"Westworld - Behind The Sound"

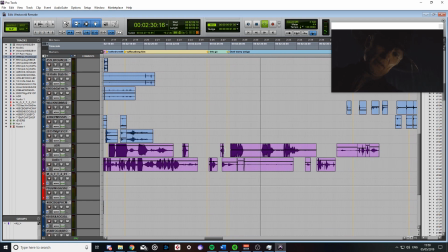Don't worry, amigo. I'm here now, watching over you.
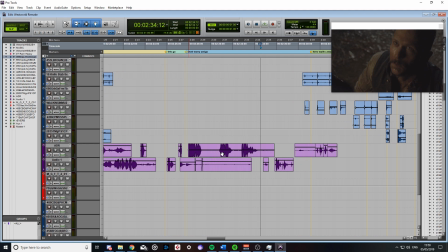So I put on this kind of like raspy voice, and then I did a bit of editing in the EQ and pitch shifted it to make it sound not like my voice, and make it sound more like a man's voice.
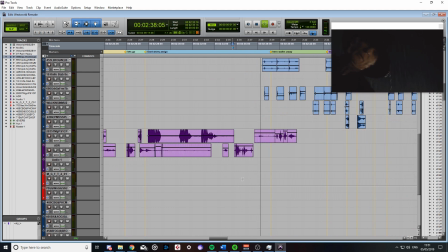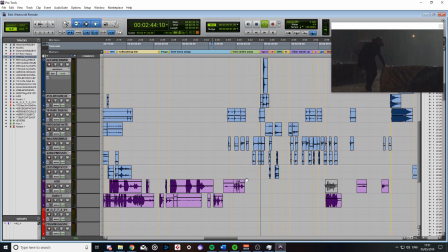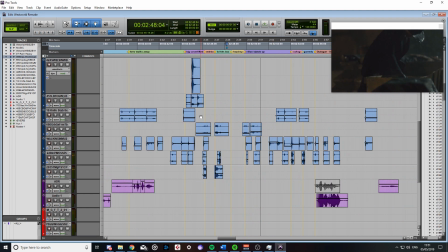And these are just typical sounds, like I've said in the previous one, where you take what you think it sounds like and you just put it in. And 9 times out of 10 it works, because once you start doing this, you end up thinking more like a sound designer.
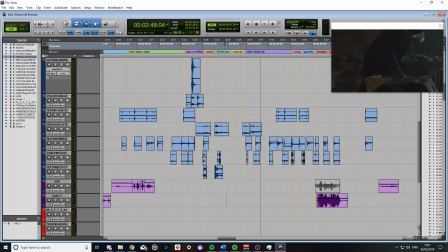So when you're working on stuff and you're in your sample libraries or you are recording, you'll be like, what do I need? I know exactly what I need. Let's just try this out. And then sometimes you'll be looking for either like, that could work, and then you put it in and you're like, oh, okay, that doesn't really work, so then I'll try again.
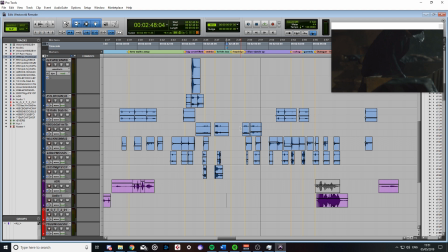But then there's some sounds where you listen to them, you're like, that's exactly what I need, and you put it in, you're like, that's perfect. There's very little things I need to do to make that sound like it is. So this happened with the wooden box.
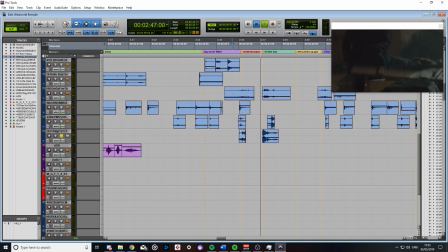So originally I had and I was like, that sounds cool, but then I was like, I'm kind of missing something. I'm missing something for this box, and I was like, I know exactly what it is. It's the sound of like the splinters being pulled up.
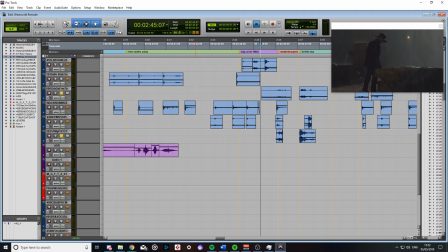So,
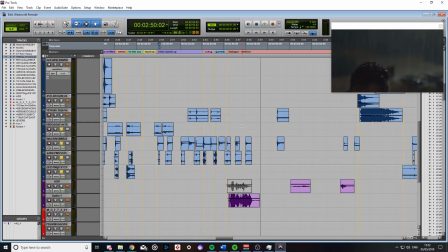and then more of it's just Foley work and just the squidging of the steps,
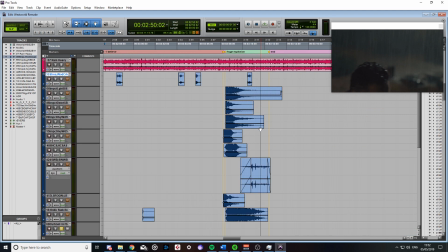and then we have one explosion, and this explosion is, like I say, layers, layers, layers.
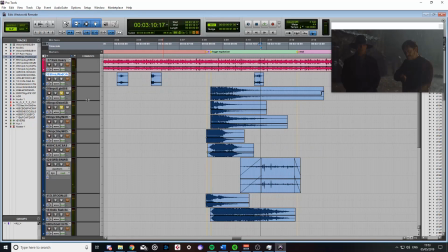We've got an explosion there, and then we've got this one here,
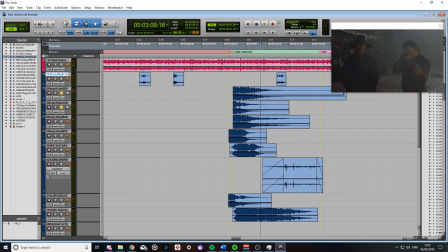which is more of like a pew. So then when I put those two together, we've got the weight of the first one, we've got the kind of like accent of the second one, and then we've got more of a high-endy kind of, more like cartoony, but still, it's just there to add that high end.
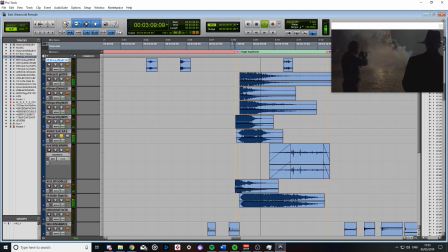And then we've got the flames, because what in this scene is happening is he's
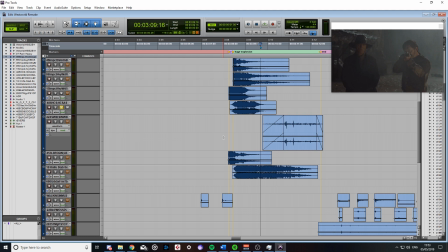what he actually put into his mouth inside the shot glass was this really highly explosive liquid. So the idea is like he shoots him and he explodes.
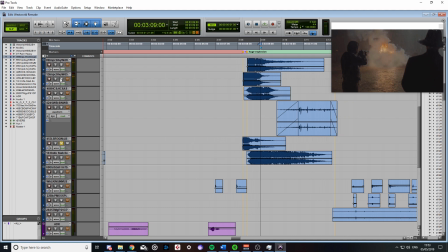Then we've got the gunshot, which is kind of like a dry sound, and then when we put it with the other gunshot, adds that kind of weight to it.
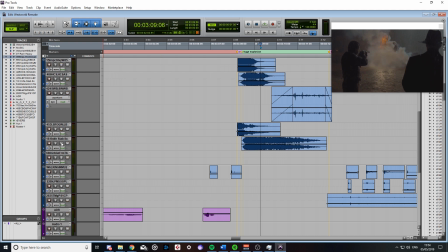Like this is a powerful gun. And then we've got the last
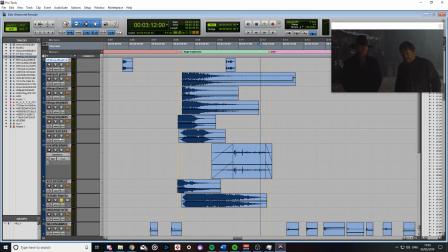to sort of like accent this sound. So we've got two sounds that have like fireball-y kind of sounds.
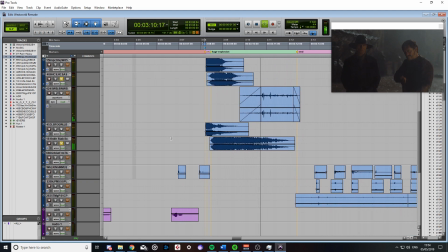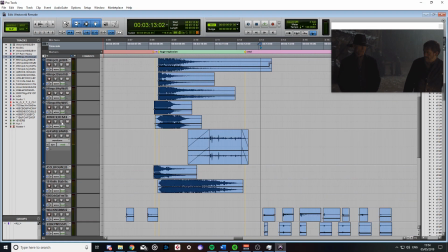And then when we play it all together,
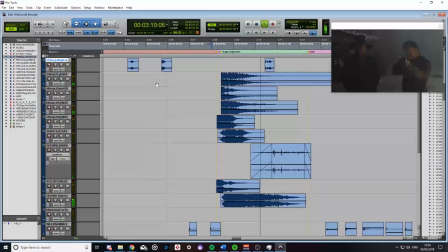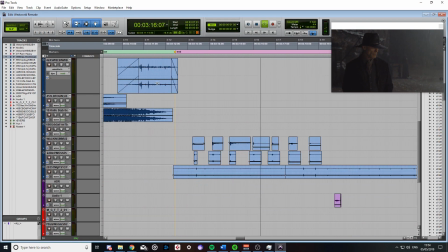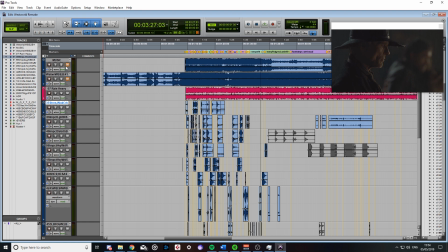and then with the music, I had to stay true to the Westworld universe,
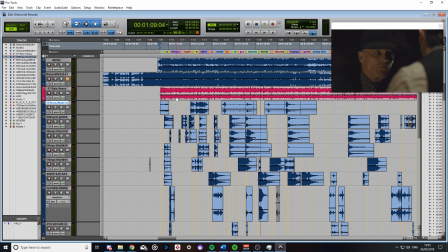and it's just one of those things where you're trying to find music for your clip, and you want to make it cool and fit the timing. And I put this in, and I swear, like I put it in, and that was done.
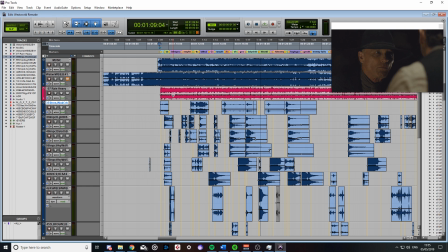It just happened to fit so perfectly. There was no real editing going on. It's just the timing of the song just fit absolutely perfectly.
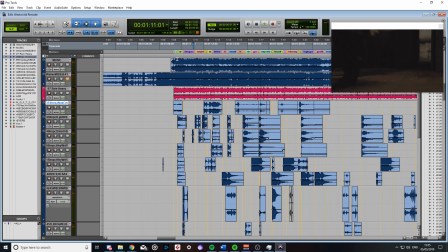So obviously I edited it to the point where like when it smashes on the floor, we go into the first riff.
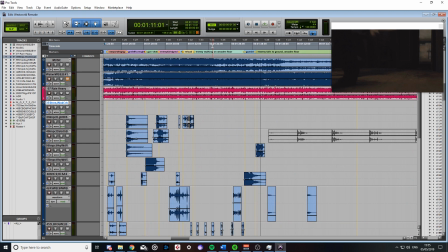But then when we go into like here,
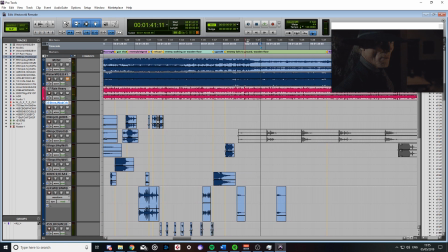it just cuts down into like this less kind of version of itself, exactly where I wanted it to.